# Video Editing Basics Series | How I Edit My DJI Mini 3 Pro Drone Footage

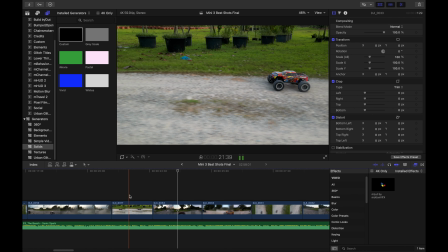1019s
I want to keep it as is at the moment that the car surges forward. Okay, this portion. And it stays that way. It's going to transit to this smoky scene.
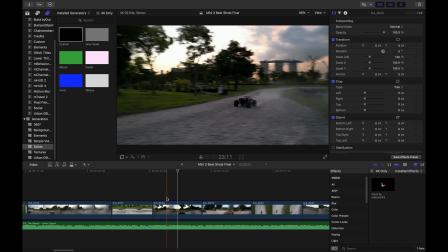1033s
But kind of want to be a bit more realistic. Somewhere here would be better, I guess.
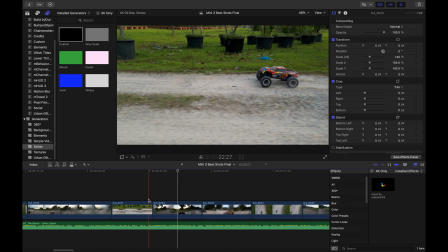1038s
Because this scene is at the far outer side of the track.
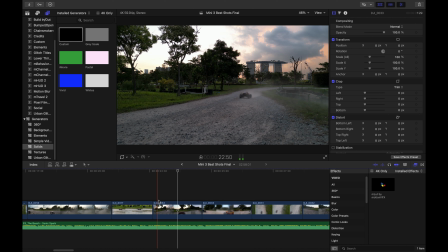1043s
Now, this is closer to the center of the track. Let's just take it somewhere here. Command B for cut.
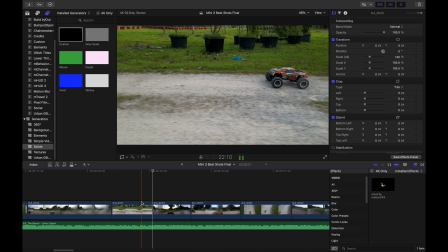1055s
Remove and check.
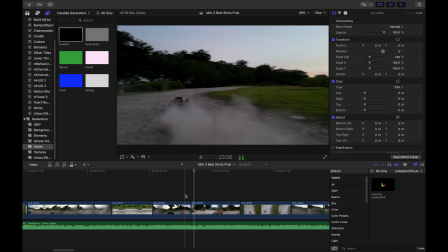1062s
That transit was okay.
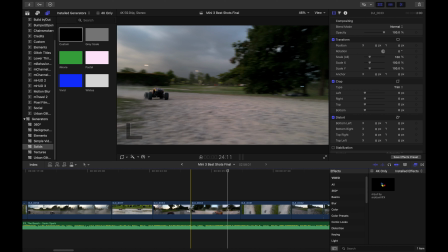1066s
Okay, just shorten this portion a bit. Nope, I mean this portion doesn't need to stretch all the way until here.
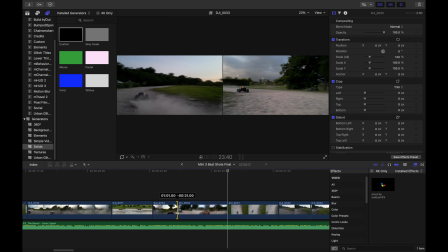1073s
So somewhere there.
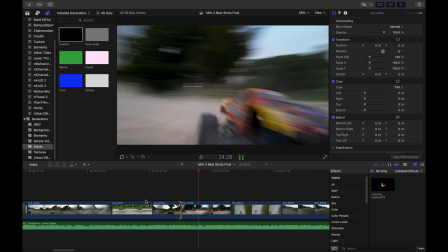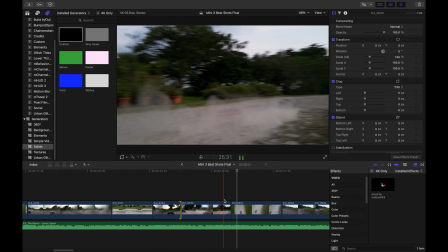1084s
Okay, so far okay. I think closer to the track somewhere here and cut.
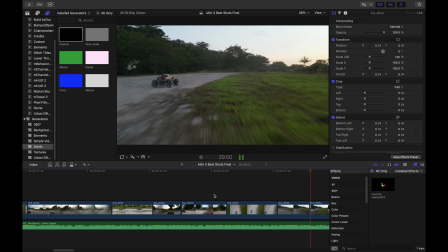1101s
Okay, follow scene, intense follow for a low shot.
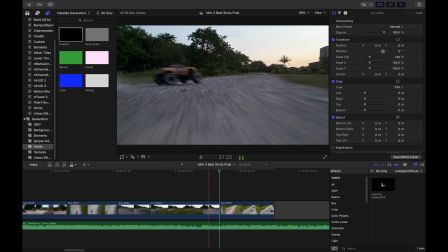1110s
At this portion, the music changes. Here the tune, vocals come in. Okay, that could be leading into a different scene, but I'm just gonna end it right here.
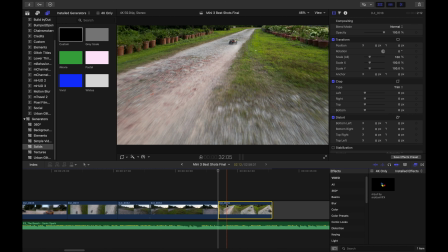1129s
Alright, and just give it a black screen. Okay, let's check that out as a clip put together.
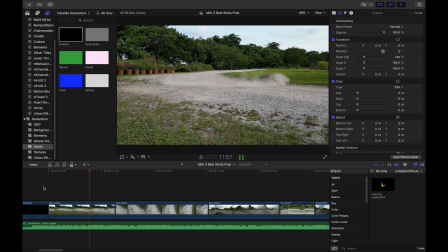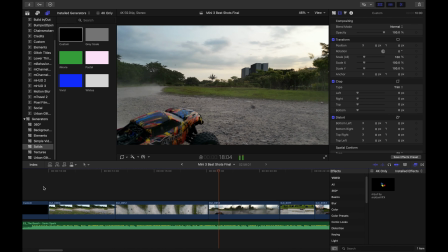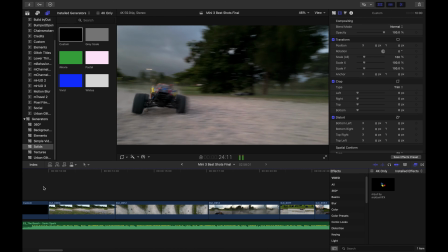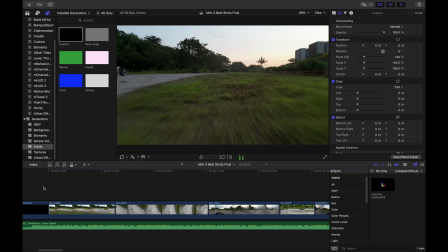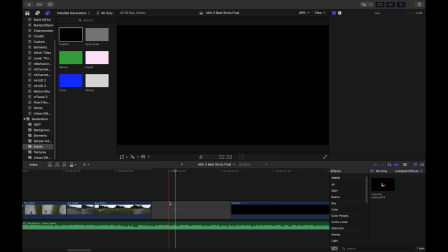1160s
I'll probably just cut it out, like, okay, somewhere here. Remove all this excess and let the music fade out.
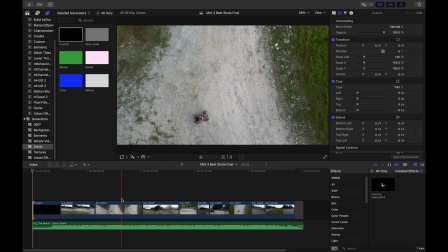1170s
Now here is where I'll fade it out. Okay, earlier I mentioned that I did not want to do the exposure changes yet.
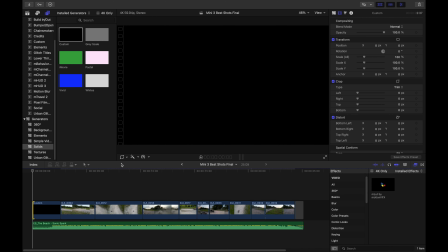1177s
Okay, this is the point that I'll do that. And I'll be using something called adjustment layers. Here's an adjustment layer. It's basically an additional layer on top of your original media.
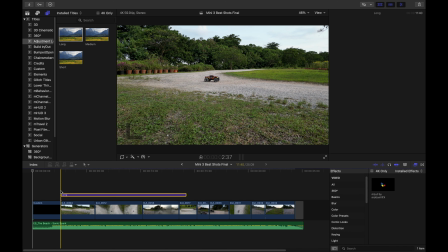1189s
So I show you an example with one clip first. I want this as my main clip.
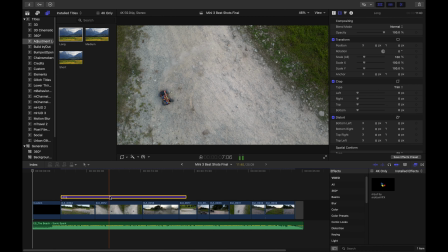1196s
So I don't need an adjustment layer here. Maybe this. This looks just a bit too dark.
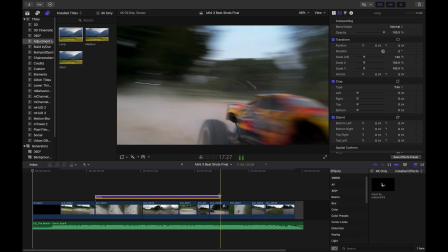1201s
Okay, so I'll cut this shorter.
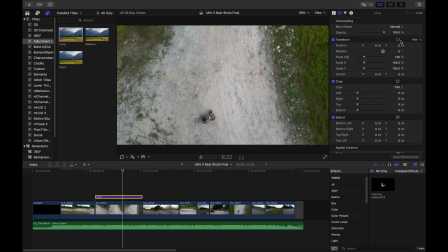1205s
Now, the thing about adjustment layers is that, let's say I make color corrections.
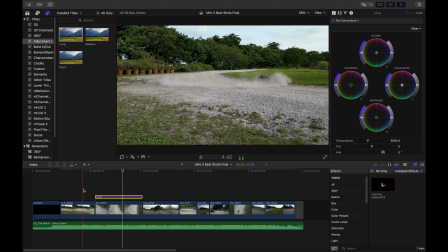1212s
This is not color grading, color corrections. Right, so I have original clip here. Next clip is a bit dark, so maybe overall brighten it. Now you look at the scene, it's kind of okay, but the grass has become a bit faded, right?
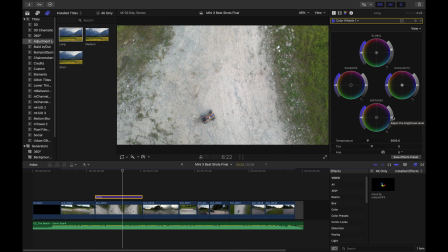1229s
So I may want my, I see grass as around mid-tones, right? Not yet, not shadows, neither is it highlights. So let me lower the mid-tones a bit. Okay, that darkens the grass area just a bit.
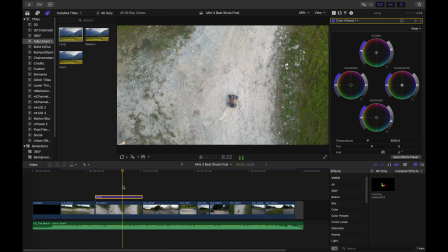1244s
I want to saturate the colors overall a bit more. Okay, let's try maximum. Maximum gonna give that really punchy look, but now the car is, it looks too fake, toyish, like in a sense. I don't know what, how to describe it, but yeah, you don't want to punch the colors too much until it looks like in your face.
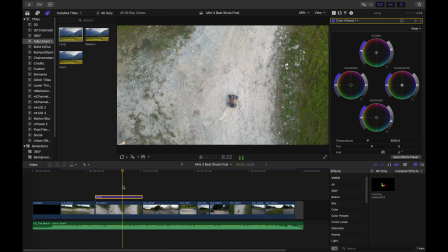1262s
So I'm just gonna, come on, I'm just gonna lower the saturation. That was just an example.